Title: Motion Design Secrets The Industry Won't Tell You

Someone commented on my last video asking for a real motion design principles and industry standard guide. So here it is.
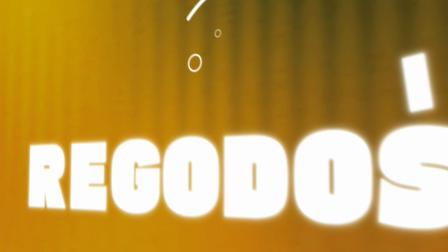Here's one sentence that explains everything in this video. Motion design is graphic design plus animation. That's it. Without good graphic design, there's no good motion design. You're just moving bad layout around. And without animation principles, even a perfect static layout falls flat the second it moves.
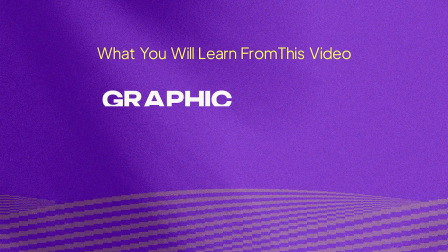35s
So, this video has 3 parts. First, the graphic design principles your motion is built on top of.
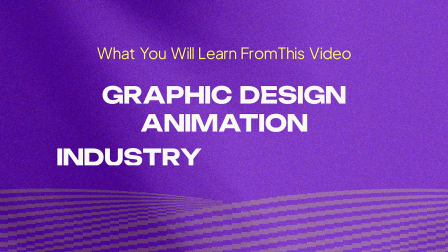42s
Second, the animation principles that bring it to life. Third, and this is the part almost nobody talks about,
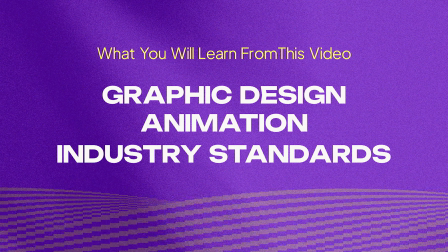49s
the industry standards that you're going to encounter when you're working with a real project.
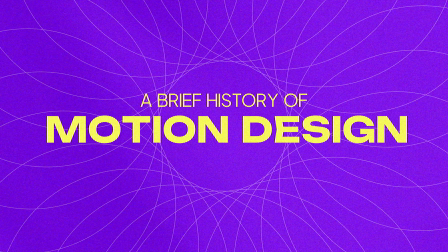54s
So let's start with a little context on where this even comes from. Motion design isn't new. It just didn't have a name for a long time.
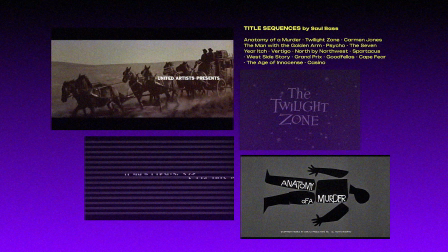67s
Saul Bass basically invented the modern film title sequence in the 1950s, fusing graphic design with animation for the first time in a way audiences actually noticed.
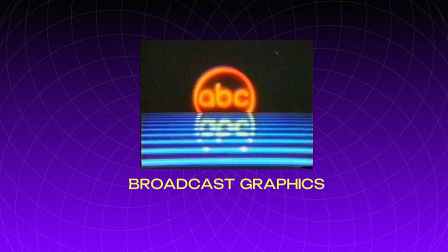77s
From there, broadcast graphics, VHS era title cards,
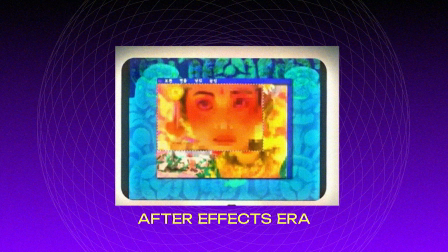82s
early computer animation, and eventually After Effects turned this into an actual industry. The reason this history matters? Every era added tools, but the underlying principles never change. The same reason a 1950s title card worked is the same reason a 2026 YouTube long-form intro works. Software changes, principles don't. Okay, quick reason why we're starting with graphic design and not animation. Motion design is often taught backwards. People jump into keyframes and easing curves before they've actually ever learned why a layout works in the first place.
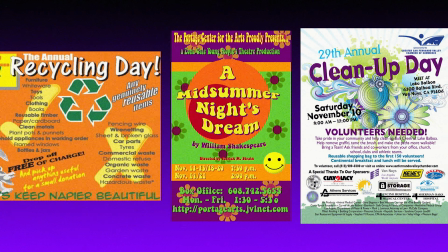124s
But animation doesn't fix a bad composition. If your hierarchy isn't clear, animating it creates more confusion rather than clarity.
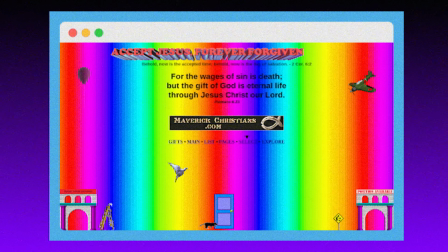133s
If your color and type choices are already competing for attention, adding movement makes that competition worse, not better.
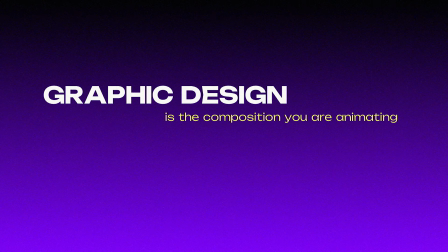141s
Graphic design is the composition you are animating. Animation is how you move through time.
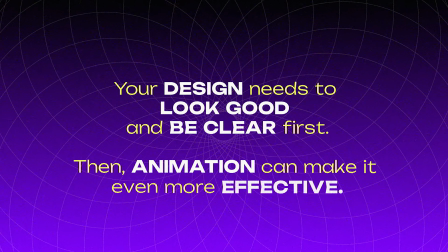148s
You need the graphic design to be solid before the animation means anything. So that's where we start.
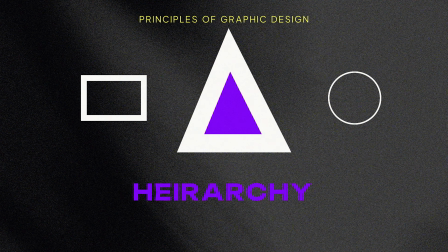159s
Hierarchy is what tells the eye where to look first, second, third. If everything on screen is the same size, weight, and color, nothing stands out. The eye doesn't know where to start. Size, weight, contrast, and position all create hierarchy. Balance is about visual weight being distributed so nothing feels like it's about to tip over. But you don't always want balance. Sometimes you want tension. Intentionally unbalanced composition create energy and pull the eye. Balance feels calm. Tension feels alive. Contrast is what separates elements from each other and from the background.
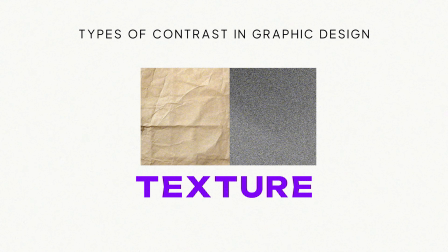204s
Color, size, weight, texture. Without contrast, elements blend together and your message disappears into the noise.
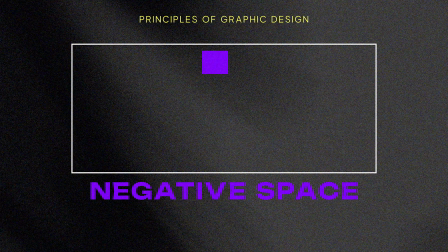213s
Negative space isn't empty space. It's a design element on its own.
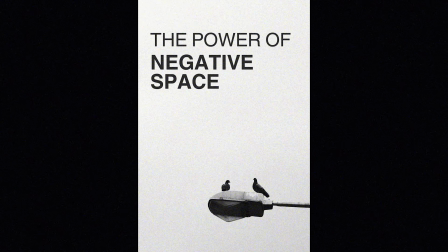218s
It gives the eye somewhere to rest and make the elements that are there feel intentional instead of cramped in.
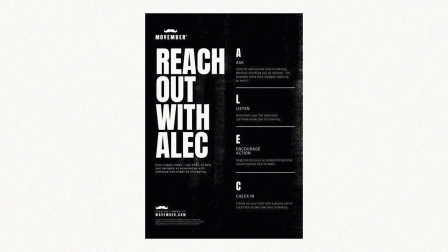226s
Usually, beginners fear empty space. Professionals, they use it as a tool. Repetition creates consistency. Same fonts, same spacing, same color logic, reused throughout a piece.
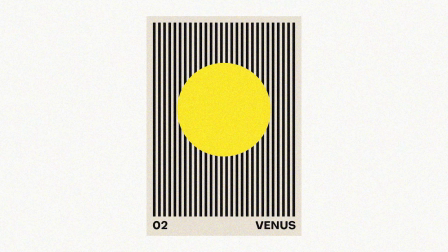241s
Rhythm is repetition over time. A visual beat the eye can predict and follow.